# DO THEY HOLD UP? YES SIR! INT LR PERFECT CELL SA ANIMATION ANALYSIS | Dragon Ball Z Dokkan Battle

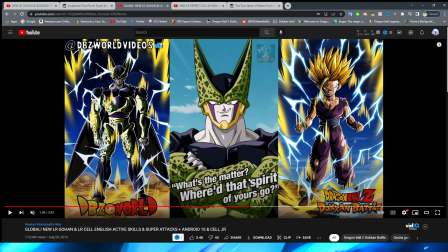[8:14]
Like a lot of the time they do the teleports really good in the essays, especially the modern essays. But this is one that I don't think I've ever seen recreated to this high quality, right? Where they have like the... They kind of emphasize, right, that you can still see his face and a little bit of his body as the rest of him is sort of beginning to disappear until he actually fully disappears.
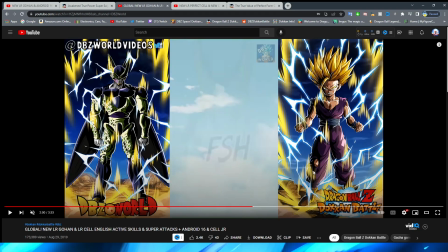[8:34]
I don't know. I think that looks really, really good for sure. The way that they're able to capture that.
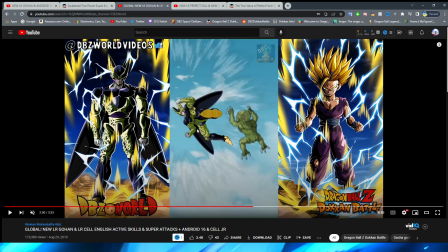[8:39]
And then we have a very lackluster teleport in, which I know not everything can be perfect, but wow, he's just like... Oh, I'm a ghost. Oh, psych, I'm blurry. Oh, I'm here. This kick does not feel crazy impactful.
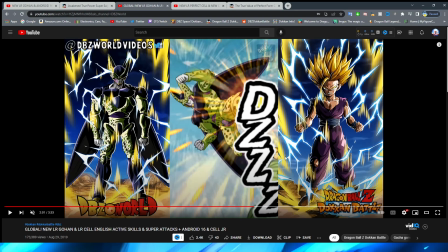[8:54]
It does definitely help that they sort of push the enemy off screen and they have the screen shake like this.
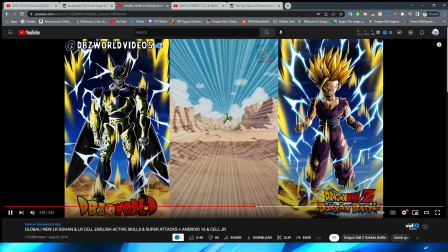[9:00]
But obviously the fade to white and then him flying away, I don't know.
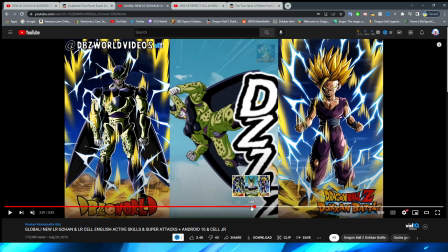[9:04]
It doesn't feel like crazy good, especially you're so impressed by that beginning shot, and then seeing this kind of crummy sprite come on the screen is a little bit of a Debbie Downer.
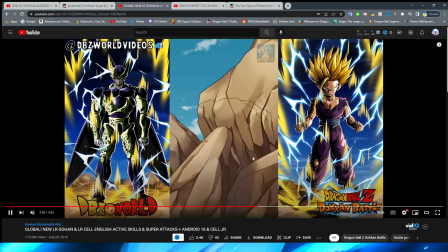[9:13]
But obviously when they're doing the far away shots, they have the sprites look a little bit more like that. We have him crack into the rock, which I definitely like this.
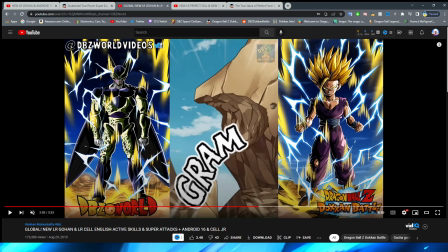[9:20]
Obviously, rather than him just slamming into the rock, he actually breaks off a piece, and it would sort of be like if the shape of a being hit the side of a rock in the beginning, or the top of it, rather, was still there. The beginning, in the beginning, right? The top of it was still there for that.
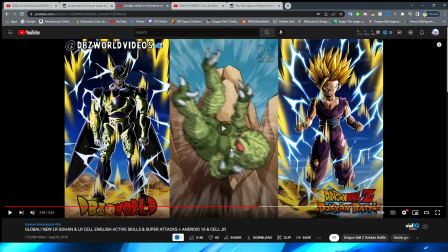[9:36]
This is an interesting, there's a lot of fade to whites here, but this is an interesting angle for sure as he sort of flies through the rock.
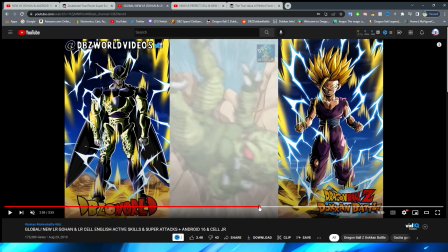[9:43]
That's actually really cool. I feel like that would be great for when God Vegeta rather, excuse me, beats up Broly in the ice caps, right?
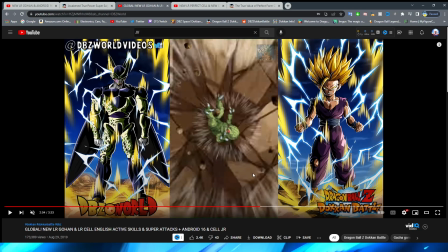[9:52]
Isn't there a part in this? I'm literally typing slashes. Where like Broly or Vegeta, I actually can't remember now.
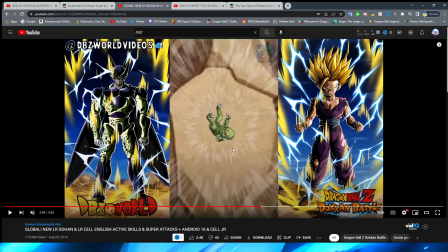[10:00]
I'm hitting the wrong key, that's why it's doing that. But isn't there a part where they fly through like the ice caps like this?
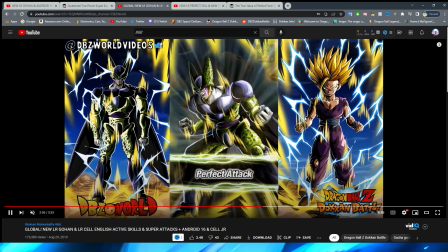[10:07]
I think that would definitely work cool for that. Yeah, that's definitely a very interesting shot. I like that a lot. Interesting that there is a lot less focus on Cell though here, because that was like,
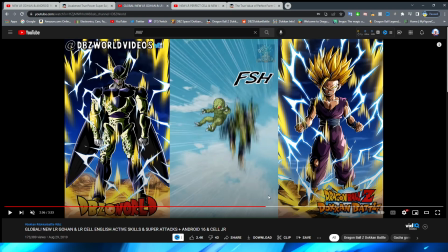[10:16]
I don't know if I would say that that was more of the enemy sprite flying through the rocks than it was Cell. It definitely felt like it. But it was definitely like more of a focus on it. Like Cell's interaction there was a lot quicker in the beginning for sure than all of that happening afterward.
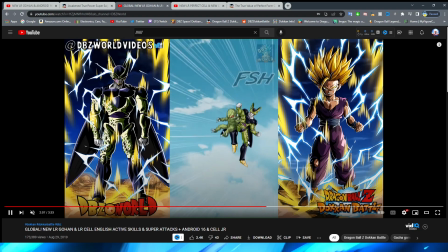[10:32]
Then obviously we have Cell teleport in and a quick kick up.
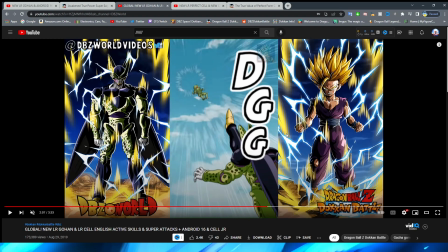[10:37]
This is definitely a better way to do a kick if you're going to have it do far away as well, right?
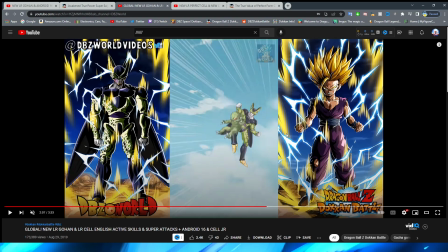[10:42]
They have the white fade here, right? Or the white fade. Yeah, the white fade in rather, excuse me.
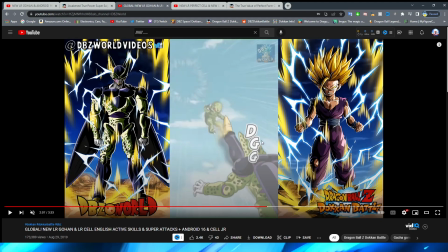[10:47]
And then we have the very quick kick up, right, with obviously a lot of motion there.
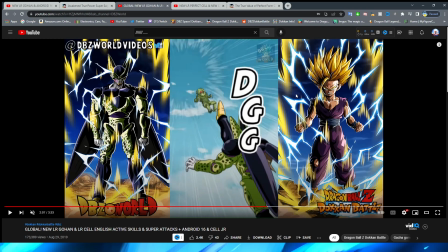[10:54]
And I think that that is definitely a good way to do a transition from one like scene to another while having the kick still feel pretty impactful. And by the way, we actually have a good example of fade on an asset here.
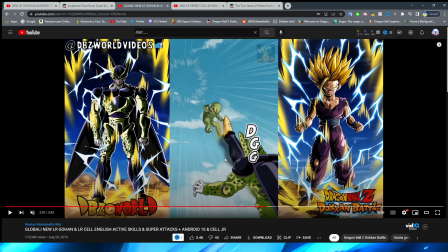[11:10]
I cannot believe it. This looks like his leg is vibrating, right?
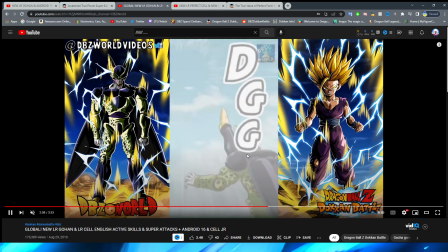[11:14]
And that actually looks correct, right, in the way that his leg is moving. That looks good, rather than fading between assets like this.
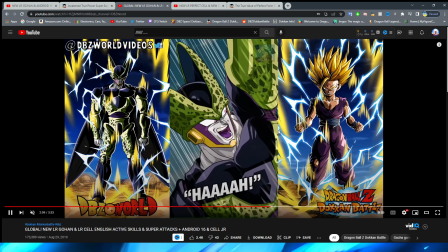[11:21]
That looks pretty good, and I definitely like this shot because they could just have the asset fly down like that little mini one,
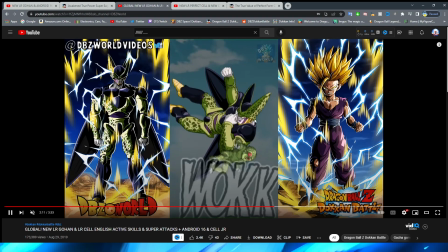[11:27]
but it's cool that they sort of zoom into his face even though it is one PNG. My man comes in with a WWE move and slams the enemy to the ground.
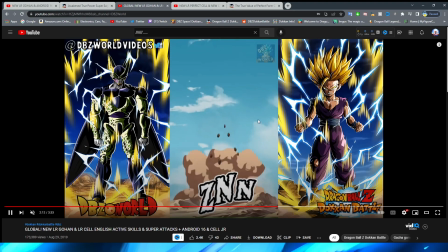[11:36]
Wow, I did not notice how many, holy cow, how many white fades were in this particular SA.
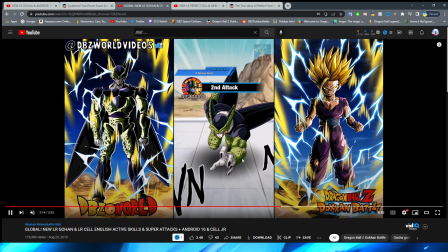[11:41]
Very interesting. Yeah, so we obviously have the puff of smoke here, and we transition into the 18 key.
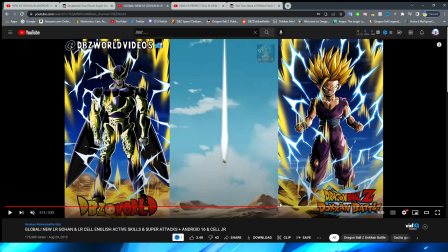[11:48]
I like this shot a lot of Cell sort of flying forward here, by the way. The shot I feel like is pretty iconic, at least for me.
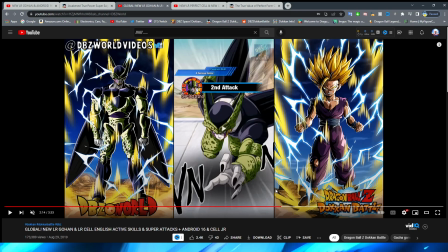[11:55]
Definitely very memorable for this one.
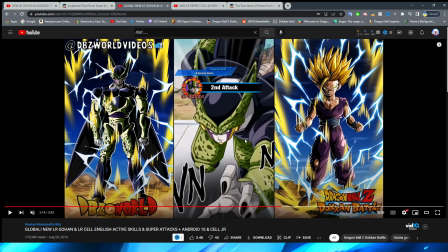[11:59]
Also, this is definitely a very cool way to emulate the enemy sort of flying forward, right?
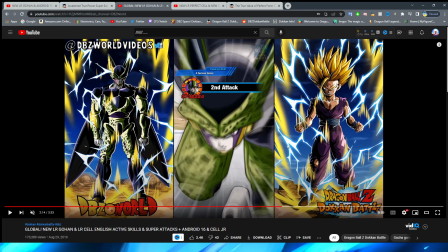[12:04]
They sort of get a little bit blurry as they're coming forward, right? You can see the motion lines forming, right?
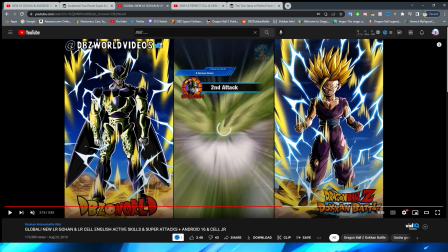[12:10]
And then obviously you sort of go right through them because it's like they're moving past you, right? I think that that is definitely a really cool effect.
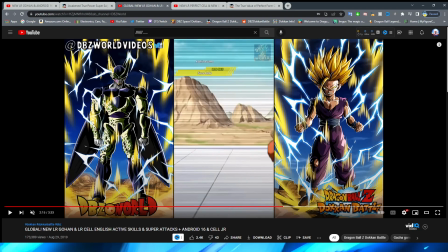[12:17]
I love the way that they're able to capture that for the beginning part of this.
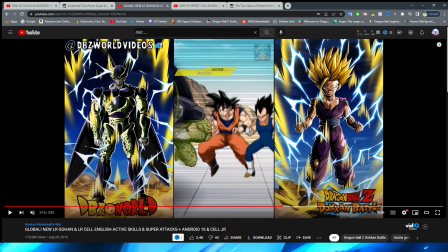[12:21]
I almost kind of wish that then you got like a, I don't know, maybe like a back perspective or something,
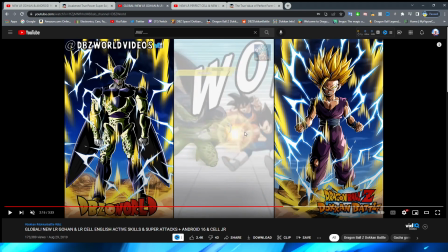[12:26]
because it's kind of funny that they just transitioned to the side perspective with him elbowing the enemy.
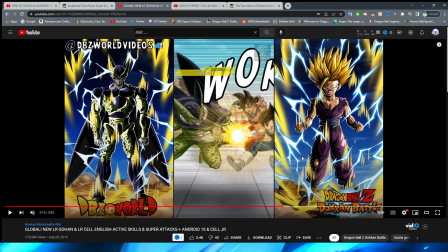[12:32]
I feel like, I don't know, because it's like, again, they set you up for something so cool, and then it's just like, oh, okay. I don't know. Maybe that's just me nitpicking again, which, I mean, that is the whole point of this series. So, regardless, we have a very nice, clean asset of Cell here.
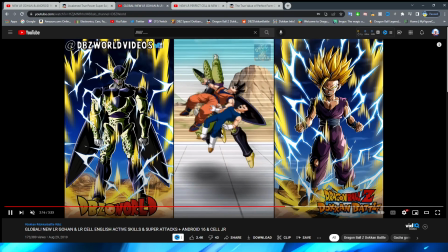[12:47]
Definitely a lot better than the kind of stinky sprites of him for sure. We have the enemy fly away again, and Cell... oh, yeah, that was not great.
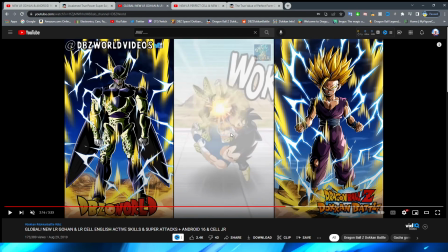[12:55]
That was definitely not a great elbow for sure. Not only does this already look kind of awkward, but, like, there is not a lot of impact, right? Does Cell even move his arm down? Yeah, his arm definitely moves down a little bit there, but it's not really that much to make it feel that impactful.
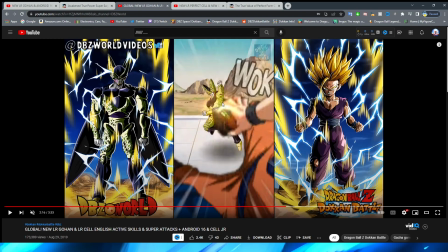[13:13]
They look very goofy, and that pose also just like very stupid.
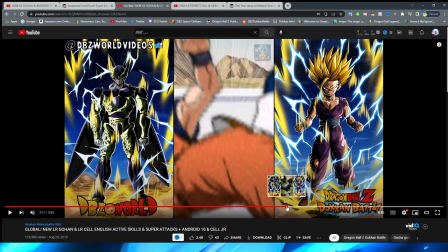[13:18]
The explosion effect also feels a little bit out of place there.
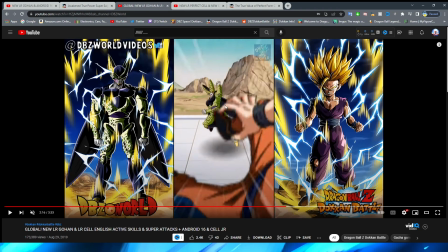[13:22]
I'm sure it's just to show emphasis, but they use like an explosion like it's like a key blast or something like that rather than it hitting the enemy there, which is a little bit weird. The other thing that I wanted to comment on too is that it is kind of funny.
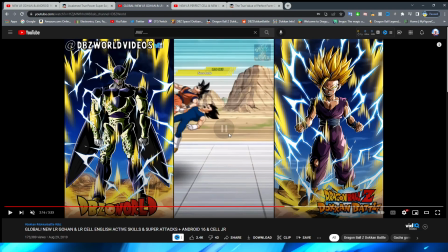[13:34]
They do this shot and then they cut when they could just have it like follow the sprite.
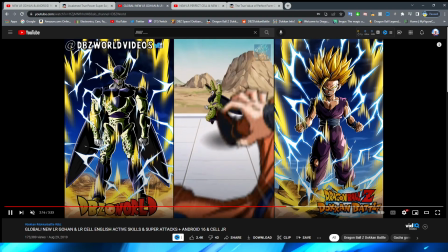[13:40]
I don't know. It's just kind of weird that they don't just follow the sprite through and just have the background move.
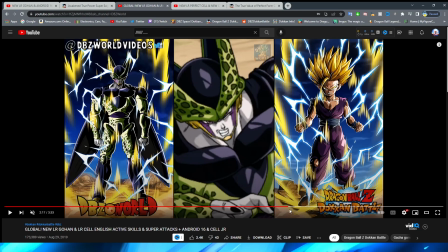[13:45]
I feel like that would have been easier to animate, but maybe I'm incorrect on that one.
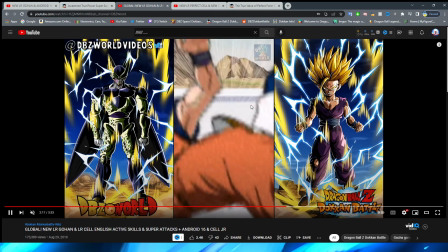[13:49]
Alright, so we have the enemy obviously fly away after the elbow until we have Cell slide in here.
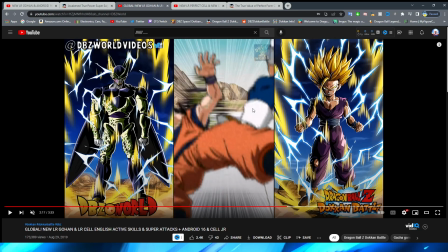[13:56]
I always really like this shot. Even though I think that the, like, when he finally is there, he doesn't look crazy good, but I definitely like the motion lines that they use for this part.
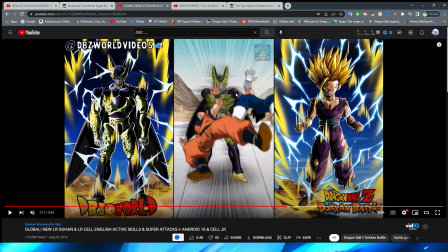[14:05]
I almost feel like they have him fade into full view a little bit too soon. I think he should have been a little bit more transparent for a little bit more of the duration of that. But yeah, then we have this kind of low quality asset of Cell a little bit, but obviously him just standing there.
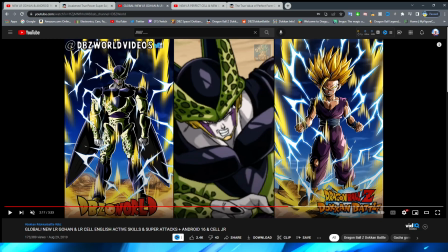[14:19]
And then a very quick cut to a close-up of him as he, I believe, gets ready to, yeah, punch away the enemy.
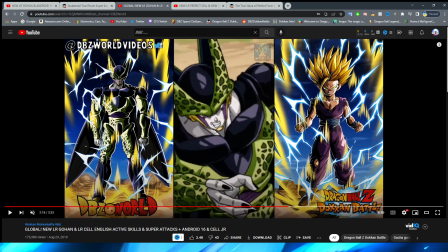[14:28]
Very interesting, too. They also fade here. Why? What's the point?
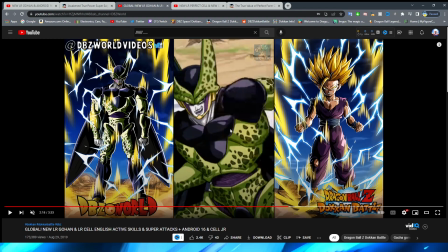[14:33]
He's already just snapping his head. I don't know why they fade there. It just makes it look not that great.
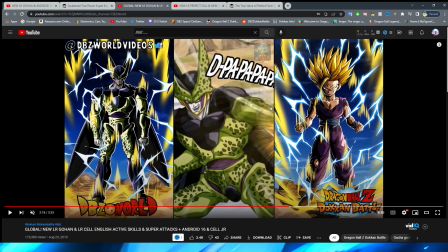[14:38]
This is also kind of an interesting angle, right? Because obviously he's sort of punching the enemy a bunch off screen like this, right?
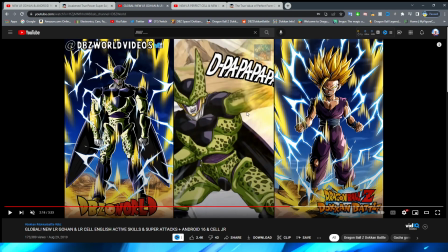[14:46]
I definitely don't think that his fist looks bad. It does look a little bit awkward moving like this in slow-mo, but in actual motion it looks okay. Again, there's a little bit more fade, but I feel like it works better for this scene too. Let's see this in full motion, actually.
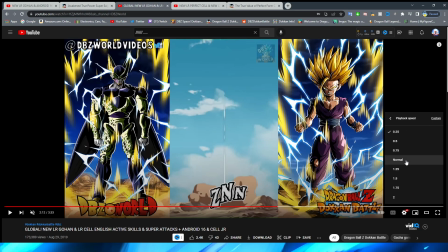[15:00]
I kind of wish that that part actually was first person, because I feel like if that part was in first person,
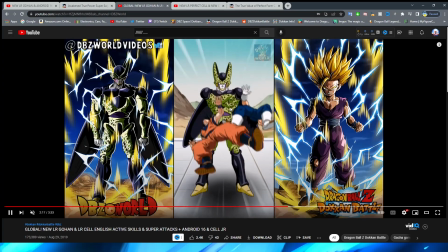[15:08]
that would look a lot cooler if right here was in first person with him going like,
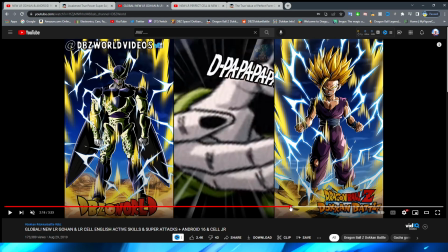[15:13]
basically doing the Kenshiro, right? I feel like that would look really good in a first person perspective.
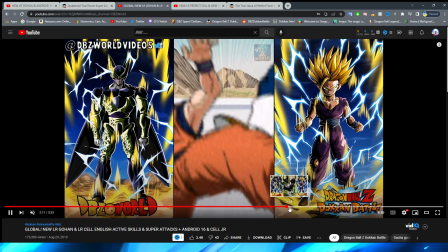[15:19]
But anyway, obviously we have him wind up the hand that was in the back, right?
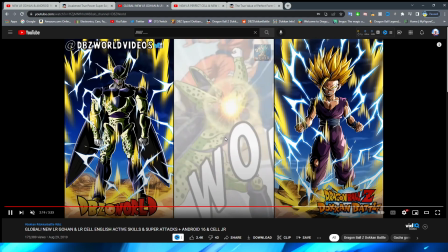[15:26]
And then have that fist punch forward immediately.
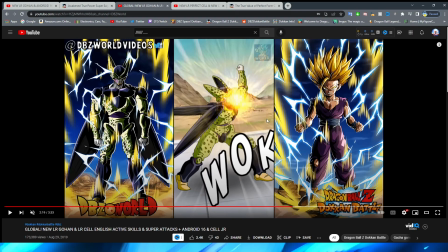[15:30]
This is also, it feels weird, and I don't think it's because of Cell this time. I think because they put the impact point here for this particular part, it kind of makes it feel awkward. Like, why here?
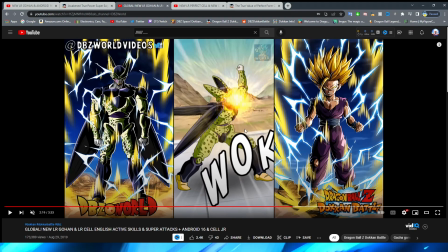[15:48]
You know what I mean? Like, why at this part? Because isn't he punching them in this scene, right?
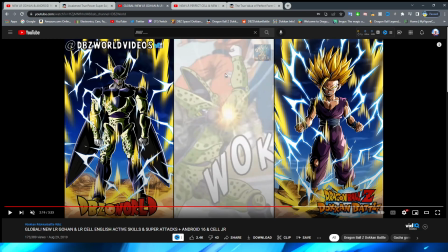[15:55]
Like, yeah, he's punching them away, right? Like, even if this was one sprite, like, obviously DBZ World is fighting, I believe it's Boss Rush for this, or maybe Infinite Dragon Ball History, but the regular sprite would be in the middle of where these two are,
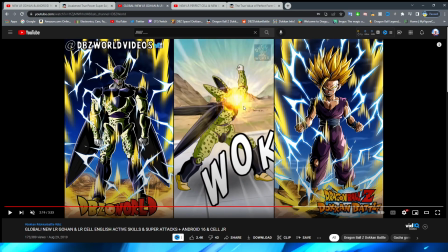[16:09]
right? So he's clearly punching them. Why do they put the impact effect here? I feel like that's what makes this one a little bit more awkward.
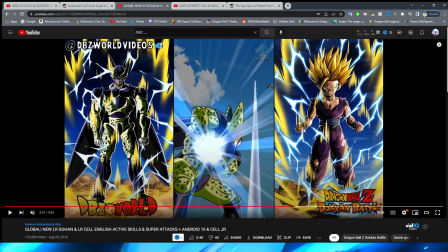[16:15]
It's not even Cell himself. They fly up to the sky, and this is definitely my favorite shot easily from this part.
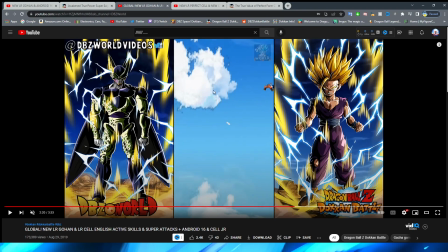[16:23]
I think for most people it probably is. This is cool too because you kind of don't expect it, right? They're sort of just flying away into the clouds, and you're like, oh, what's going to happen?